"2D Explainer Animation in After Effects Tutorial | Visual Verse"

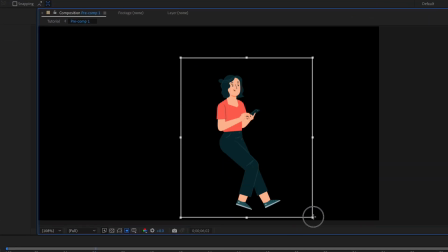(11:42)
Finally, animate the main character. Open the character composition, crop the composition to the region of interest.
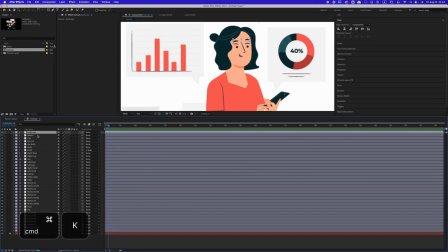(11:50)
Change the background to white, link the eyes, eyebrows, eyelid,
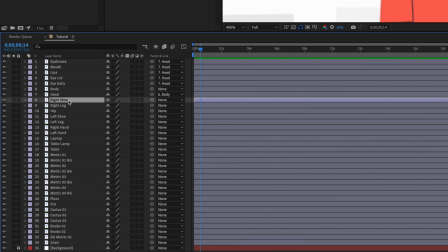(11:55)
mouth and lips to the head, and link the other body parts as we did earlier.
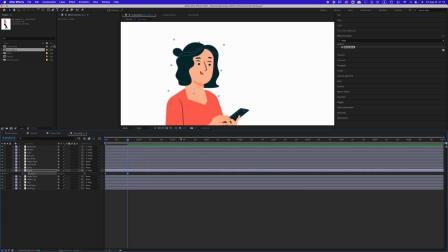(12:00)
Animate the character's head using the rotation property, adding random values to make it look natural.
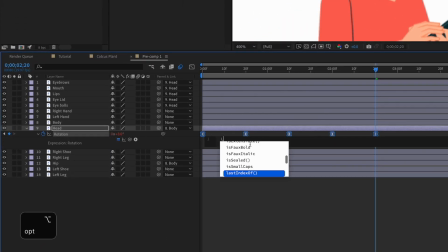(12:12)
And apply the loop out expression to loop the animation.
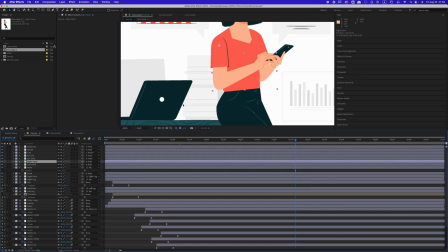(12:19)
Next, animate the hand using either a puppet tool or a rotation property.
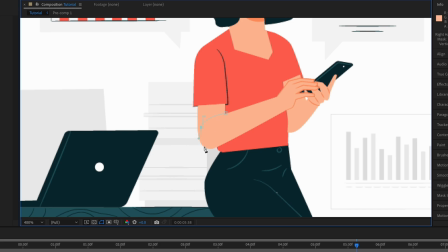(12:23)
If the puppet tool doesn't work well, separate the forearm from the elbow using mask.
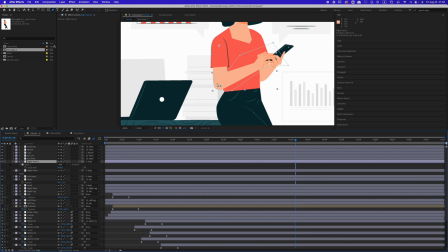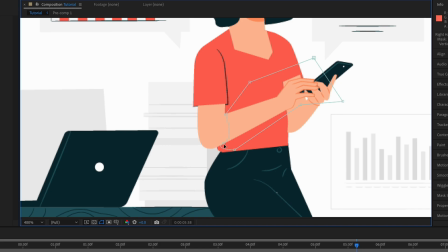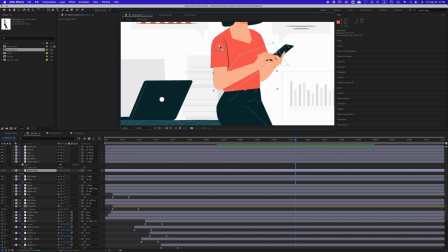Then animate the arm's rotation to make the character interact with the cell phone.
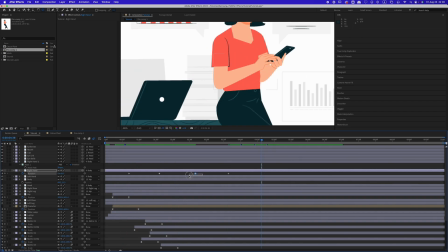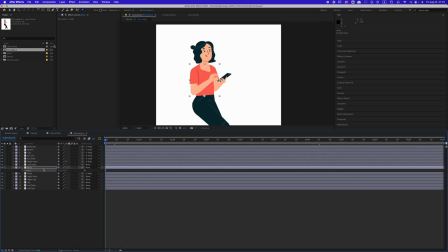Add subtle rotation to the upper body to simulate breathing and interaction.